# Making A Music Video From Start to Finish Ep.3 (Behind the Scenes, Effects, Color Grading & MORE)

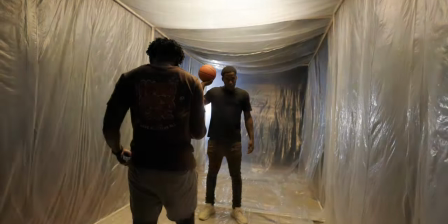239s
So this is a little bit more moody we got uh the paparazzi effect going on on here the welding effect actually so it's kind of flashing and
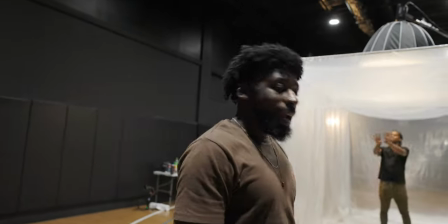246s
then we get that contrast between this backlight that's a little bit warmer and also the key light and uh the actual backlight we got back there
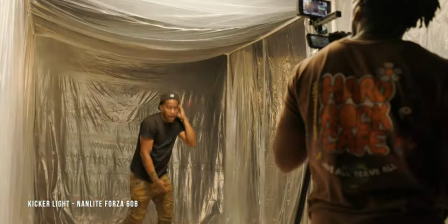253s
is a man like forza 60b and uh that's pretty much it the light is really simple but for the camera setup that we're using we're going to be using the canon
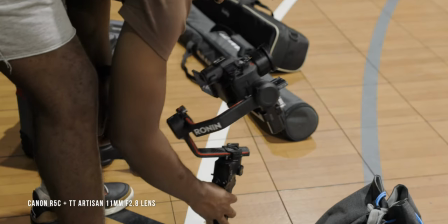261s
r5c and we got that pair with this tt artist an 11 millimeter f2.8 lens.
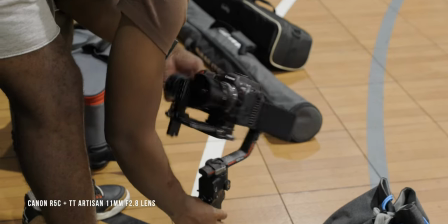267s
I just picked this up. It's cheap. It's $200.
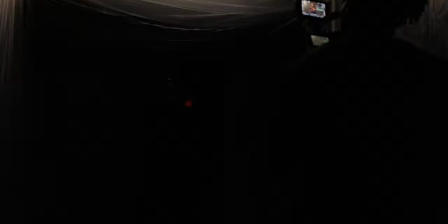269s
I can't wait to actually get in the set and start shooting with this, but it's going to be linked down in the description if you guys are feeling how this footage comes out with this affordable budget lens.
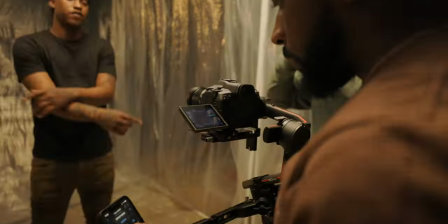278s
Let's hop into this shoot though. Let's get it.
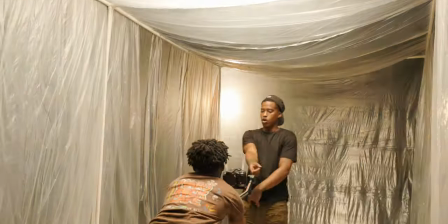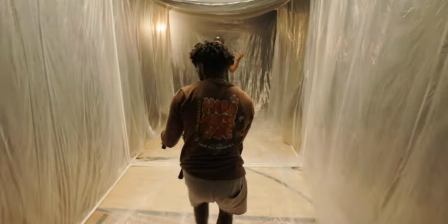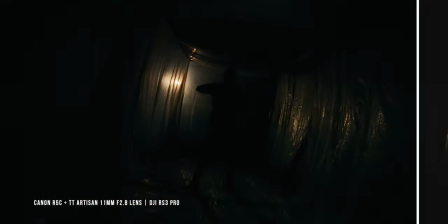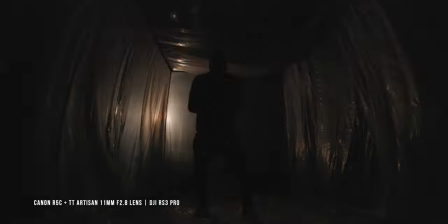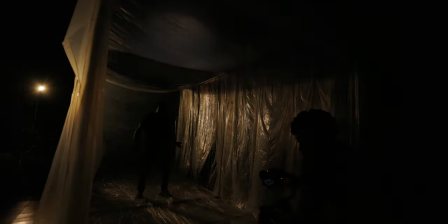303s
After I ran through a couple of performances using the R5C and this TT Artisan lens on the Ronin, I wanted to kind of mix up the shot choices and the stabilizer choices.
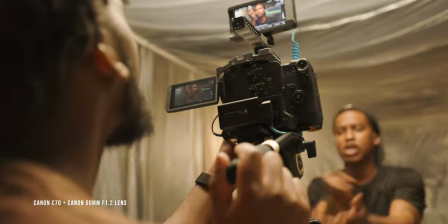312s
So, I grabbed the Canon C70, I put on the Canon 50mm F1.2, and I got some really cool tripod shots of Ace performing.
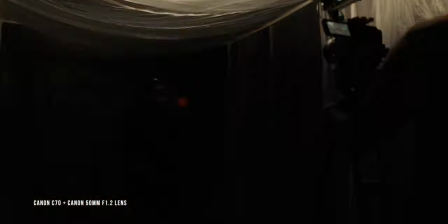321s
Throughout pretty much all of these shots in this music video, we kind of cranked the shutter up because we wanted that jittery, intense feel for the music video.
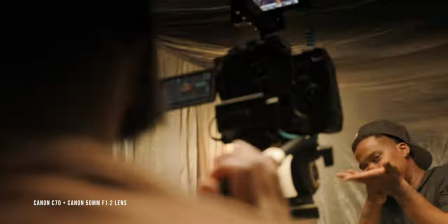327s
It's a fast song, there's a lot of fast movement, so I didn't really want it to be a lot of motion blur. And this is why you're getting this look that you're looking at.
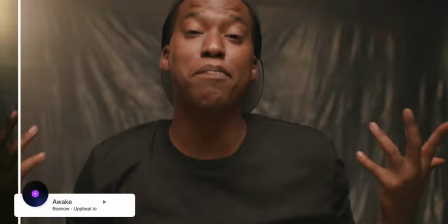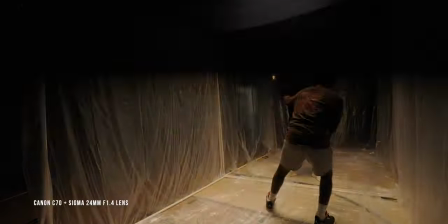343s
After I got the tripod shots, I went handheld also with the C70.
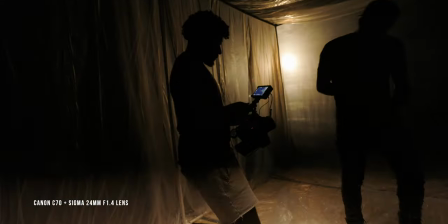347s
I paired that with the Sigma 24mm f1.4 lens and I got a couple different performances and I also got a couple different b-roll shots with a
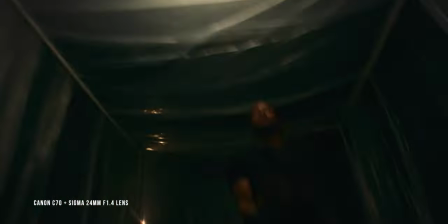354s
lower shutter and this is just to drag the shot out kind of give us some really cool light streaks and some really cool transitional shots
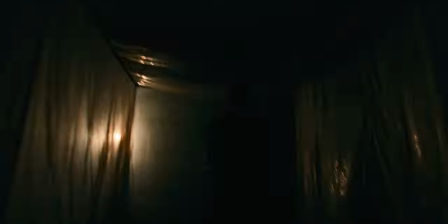362s
that we can use to kind of move us through the music video on a cool stylized way. After the hallway scene we hopped into this scene of Ace kind of performing over top of the camera.
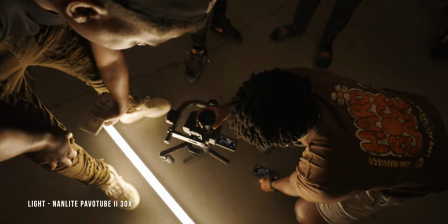372s
Biting for this shot we used the nail light powell tube 30x2s and i just used one of them i
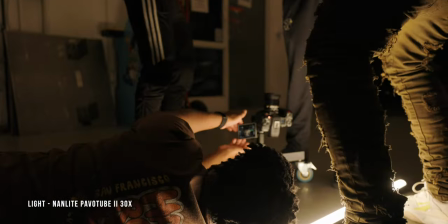378s
placed on the ground and i just faced it up i knew that if he was going to be looking over top of the camera we were going to need something to light his face
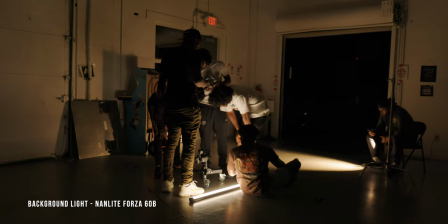384s
and then the light that we used for the background was just nick off camera holding one of those nail light 60cs and he's
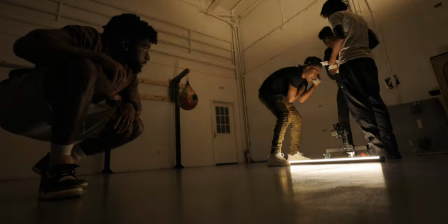391s
just kind of waving that around at the ceiling just to give us a little bit more visual interest in the shot we have the r5c and we also have it
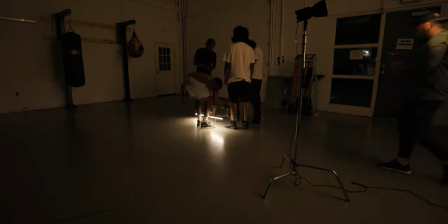399s
paired with that tt artisan 11 millimeter lens i love this lens it's super wide and I love this perspective. It reminds me of old school music videos that we used to see all the time where artists really close up in the lens. We shot a couple of takes static and then I realized that if I put the camera on the Ronin,
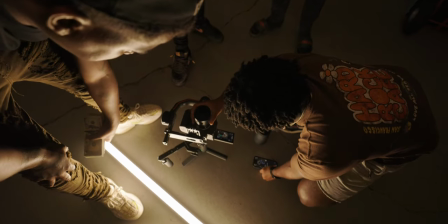415s
I could just pair with my phone and I could just kind of control it and spin it through my phone.
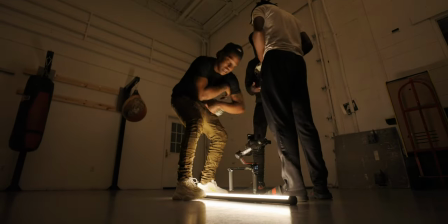420s
So we did a setup like that. I used the feature on the Ronin where if you turn your mobile phone, it turns with it.
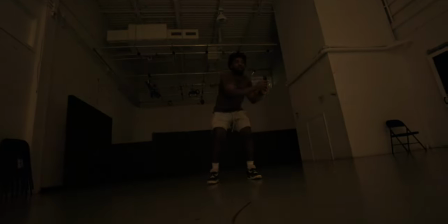426s
And I look so hilarious controlling the Ronin for the shot.
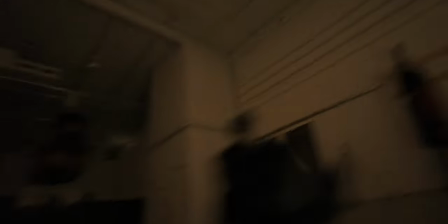429s
I'm in the background dancing, and like spinning around like Michael Jackson, it's freaking hilarious, but the shot turned out really dope.
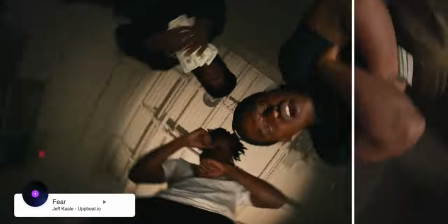The next shot was just like a static shot of Ace. I know I wanted to get a static shot of Ace with like a fairly black background because in post, I was going to get somebody to do like some digital analog glitch to the music video.
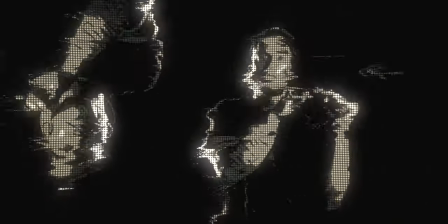454s
That didn't work out, but we'll talk about in post what I did do to give us this really cool effect for the shot. These turned out really dope. I love the effects that I did in post, but we'll touch on those once we get to the editing part of the music video. The last and final setup for the music video was very simple.
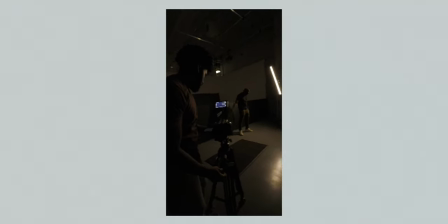467s
I just wanted to kind of get like a side profile shot of him with like a white background. So we went up to this white psych and then we brought in that Nenlight Pavel tube just off camera just to give him a nice like edge light to him, kind of Rembrandt him a little bit. But we wanted this other side that was close to the camera to be like fully silhouetted.
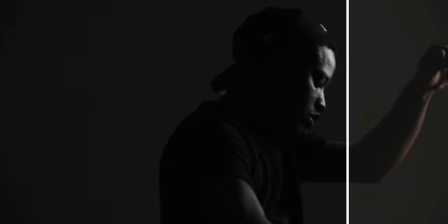484s
Shot that on the tripod using a 100mm f2.8 macro lens on a C70 on a tripod.